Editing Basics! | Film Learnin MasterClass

Hey guys, and welcome to another edition of Film Learner Masterclass. Now since we've covered the basics of shooting your footage, I think it's high time we talked about some post-production. In other words, let's talk about editing. Now editing isn't the easiest thing to sum up as it involves a lot of personal touches and can be very individual to each editor. For example, one editor might prefer a scene opening with a wide shot, while another might like a close-up. One might hold on one actor's performance longer than another. Well, you get the idea. So what exactly are we doing when we are editing? Well, the most basic explanation is that we're assembling the film from what we shot. It's the editor's job to take all of those individual shots of a scene, the close-ups, the medium shots, wide shots, handheld, every single angle and take, and make sense of it. Sometimes this is easy. Sometimes it is remarkably hard. The best analogy I liken it to is putting together a puzzle. Now in the case of say a big budget or even an independent film, they generally have their own editor that works with the director and producers to craft the final cut of the film. But you and me, we don't have that, cause you know, we ain't got money for that. So let's look at some examples. We'll watch it first and then we'll talk about it.
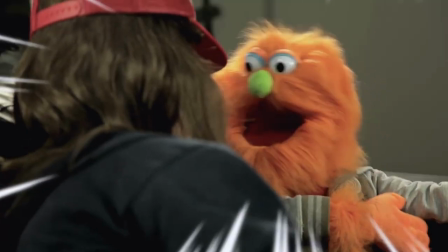Dude. What? Dude. What? Dude. What? What would be the most totally awesome thing ever in the history of All Mankind and Beyond?
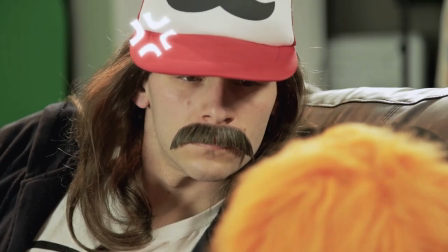That's easy. Chicks with three tits. I'm being serious, man!
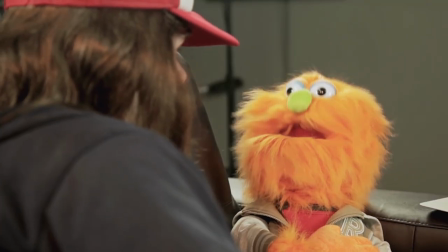Way cooler than that! Uh, real-life Pokémon? Bingo!
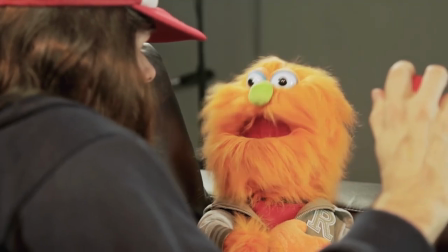No way! You have a Pokémon? Nope.
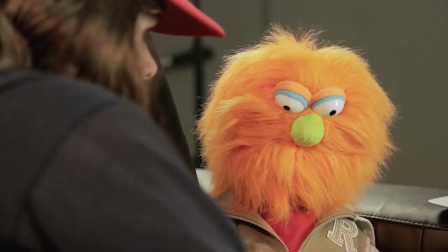We both have Pokémon. You realize what this means, don't you?
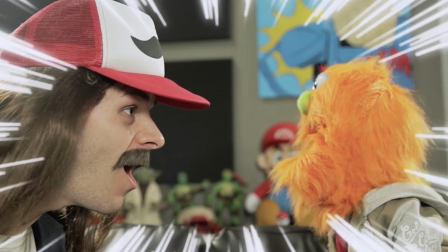I do, sir. Pokémon Battle! Although we do have to read these instructions first.
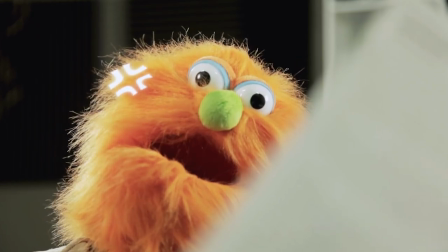Ah man! Fight!
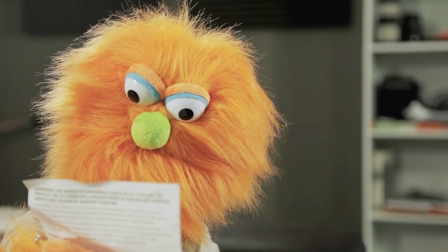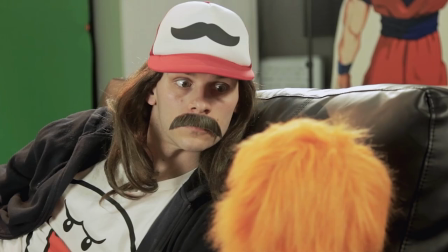As we can see in this example here, the conversation is very fast paced so the editing is cutting quickly to maintain the same energy.
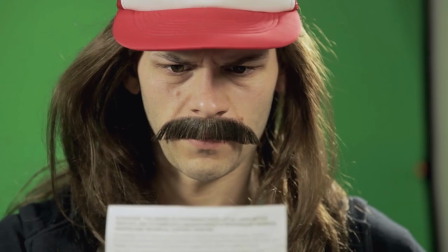The moment the instructions came out, it grinds to a whole, slowing down to illustrate both the character's frustration and that time is now passing slower. So you see, the pace at which you edit your footage can directly complement the performances on screen.
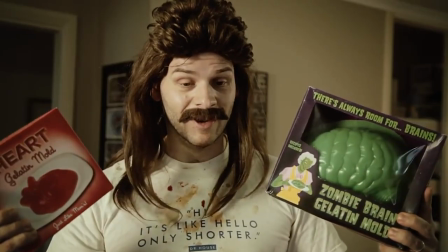Let's take a look at another example, this time building some tension check it out dude my zombie brain mold and my heart mold we totally gotta make these into
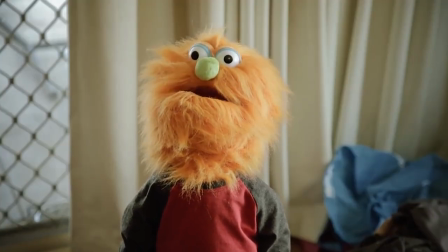gummies don't you wanna you know get cleaned up first yeah you're right dude what the hell was I thinking I better wash my hands
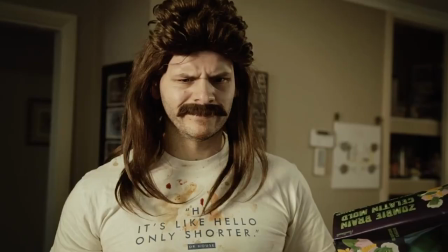you do remember shitting your pants right oh yeah excuse
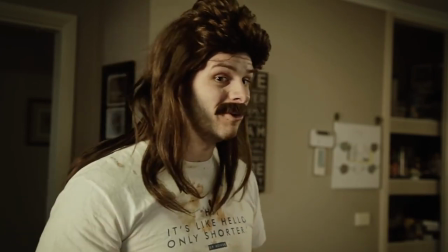me a minute I might grab a shower yeah that'd be good
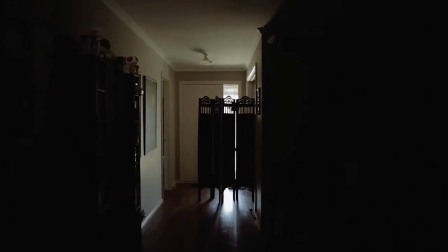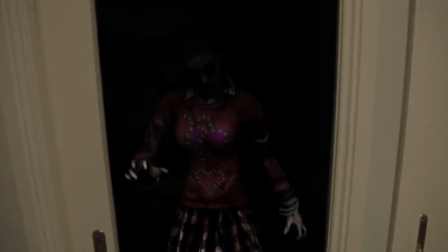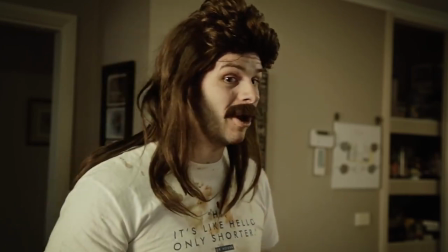So as you saw, we cut away from the action to a slow-moving empty hallway,
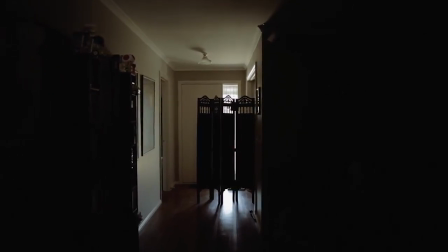but use the audio from our actors to illustrate that they're nearby, we then cut to another slow-moving shot of the closet,
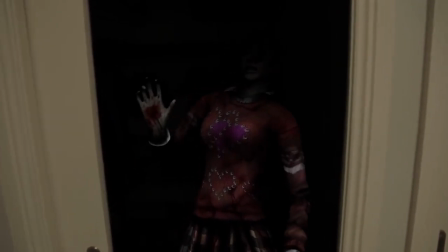and then just as we reveal the zombie, we cut directly to that title sequence. This shows the audience that there is a threat to our characters, but at the same time racks up the suspense because the immediate payoff isn't shown. They only know something might happen and that's all let's try another example this time an action and a reaction This one's from my spider-man film learning episode.
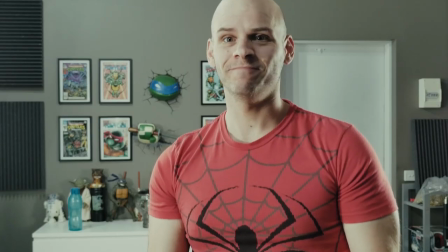All right, here goes
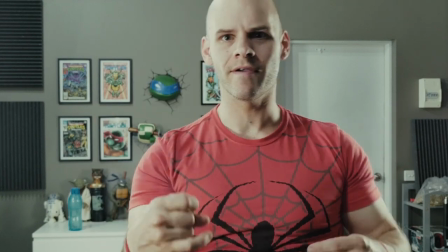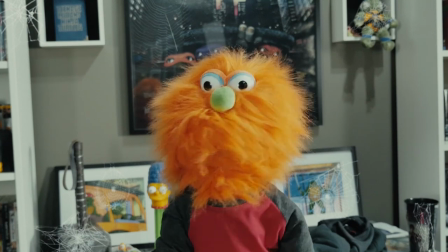Nice shooting Tex
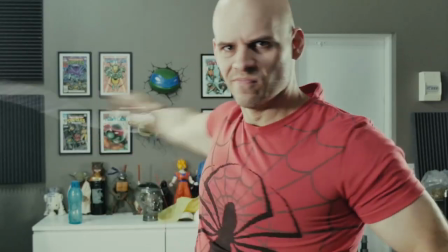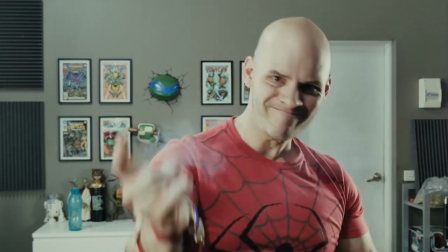So as you see I shoot at the webs you see my initial reaction But we don't cut right away,
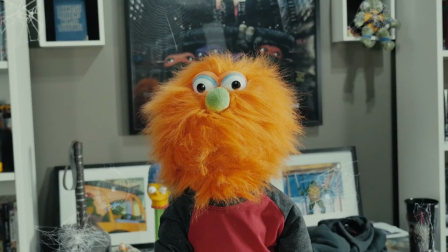so it's implied that something isn't right We then cut to Doug's reaction and the payoff is that I suck at shooting the web. He then reacts by saying, nah shootin' Tex.